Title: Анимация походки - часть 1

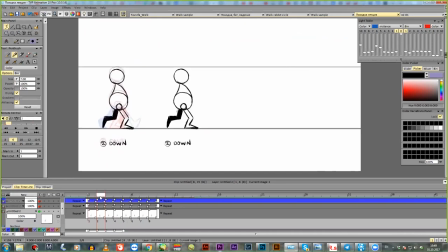Вот этот чувачок, он уже отзеркален. то есть видно что первые четыре поза они повторяются а дальше я меняю ноги местами то есть уже вот так которая черненькая
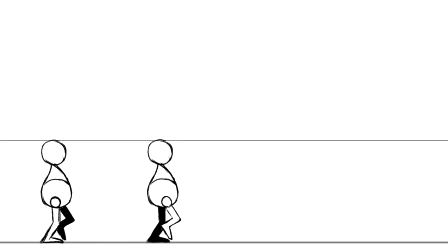ведь она идет вперед уже не дергается вот здесь поза отзеркаленные то есть по сути туловище но я его полностью зеркалил поскольку простой персонаж только ноги поменяла чтобы они протаскивались полностью и уже приятнее походка становится
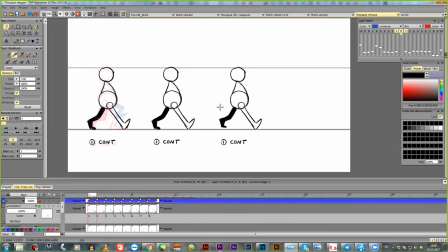дальше на следующем этапе еще что хорошо бы делать
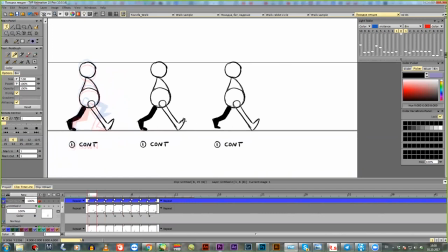сейчас поскольку я зеркалила один в один у меня обе ноги они стоят вот на этой линии но лучше если вы немножко знаете перспективу то есть ближняя нога она идет на этой линии а задние как бы
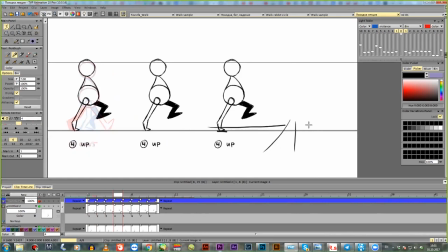чуть-чуть вот туда вот уходит на более дальней линии то есть представим что если у нас перспективная сетка то как бы если вид спереди мы стоим вот так вот мы не стоим вот в одну линию у нас ноги хотя можно и такую походку рисовать но как правило у нас есть некое расстояние между
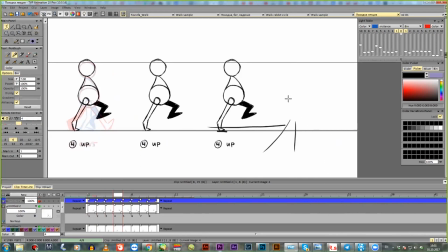ногами и когда мы смотрим сбоку соответственно уходит в глубину немножко дальние нога и
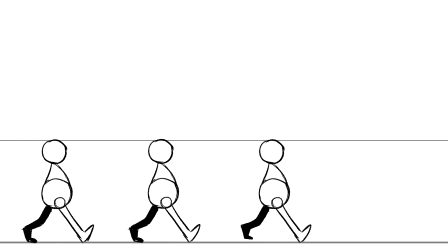если мы чуть-чуть добавляем вот это смещение то большее появляется свете до задняя нога на чуть чуть выше получается этой линии и тут надо
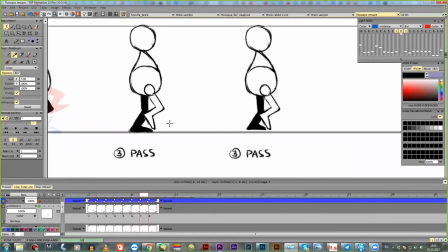уже рисунки немножко поправить то есть видно что было так стало так допустим на этом рисунке надо немножко подтереть то может быть колено чуть чуть по-другому согнуть то есть тут уже начинаются такие мелкие правки чтобы у нас каждый рисунок выглядел адекватно ну и следующим
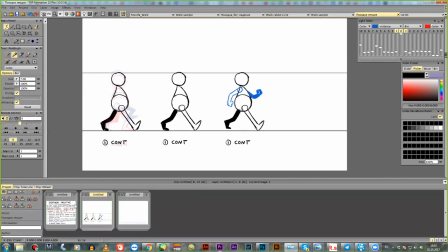этапом добавляем руки давайте теперь про руки немножко поговорим руки лучше
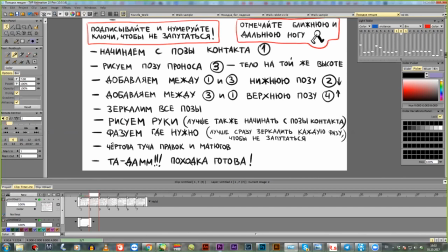не делать сразу прям полностью рисовать а именно сначала сделать туловище и ноги чтобы посмотреть чтобы у вас вот это вот хорошо работало потому что это самые важные походки если с этим все в порядке уже начинаем тогда дальше рисовать детали руки тоже лучше начинать с позы контакта
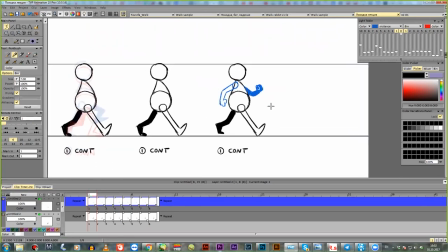рисовать то есть вот самый первый и тут важен такой
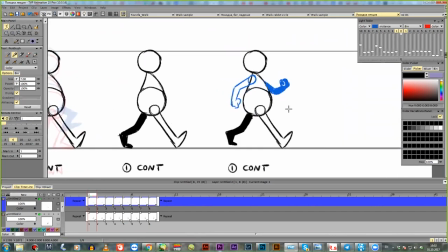момент что руки и ноги у нас движутся в противовес если
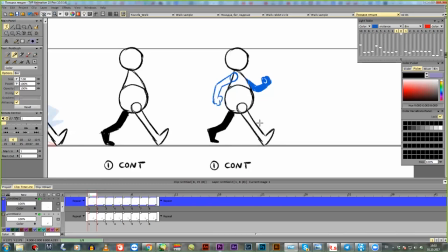у нас ну вот я тоже отбила цветом и видно что ближняя к нам нога спереди ближняя к нам рука сзади и соответственно дальняя рука спереди дальний нога сзади
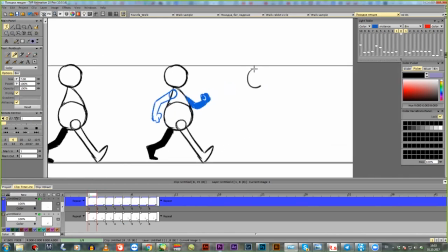потому что бывает что ошибается и рисует вот такой вот что эта нога идет впереди ближние и это же рука идет впереди вот так вот рисует и это неправильно потому
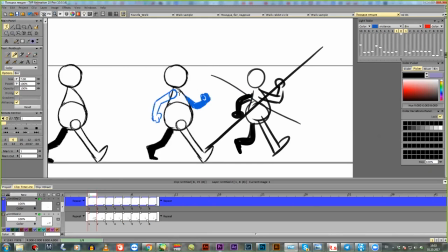что идет перехлёст и скручивание тела это нужно для того чтобы мы лучше держали баланс если мы будем с одного бока и руку и ногу вперед выбрасывать то просто начнем закручивать и поскольку мы ногу
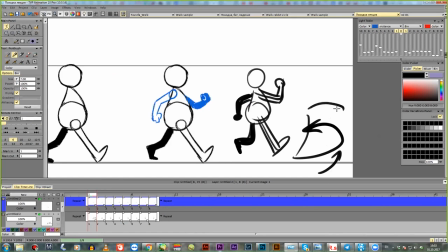выбрасываем как бы рукой мы компенсируем в другую сторону двигаем верхнюю часть тела чтобы вот это вот как бы скручивание но сбалансировала нас иначе просто будет разворачивать вокруг своей оси особенно когда импульс уже более сильный на спокойной походке
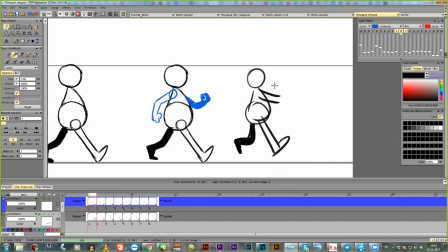это не так и принципиально но поскольку у нас тело то знает как надо двигаться чтобы не падать то даже на спокойной походке эти принципы они сохраняются ты это тоже важно для себя понять чтобы в этом потом не ошибаться и точно так же потом рисуем
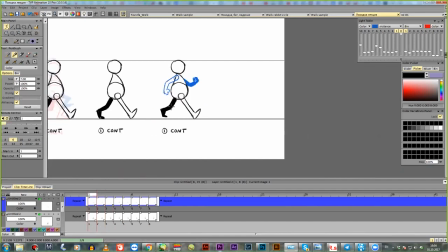в каждом кадре в принципе руки можно рисовать поскольку у нас основа уже есть как он двигается можно рисовать строить и хэдом можно также рисовать по ключам и что-то фазовать
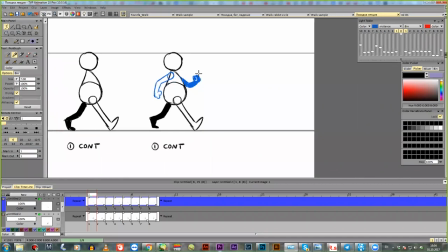то есть нарисовали в позе контакта потом можно нарисовать в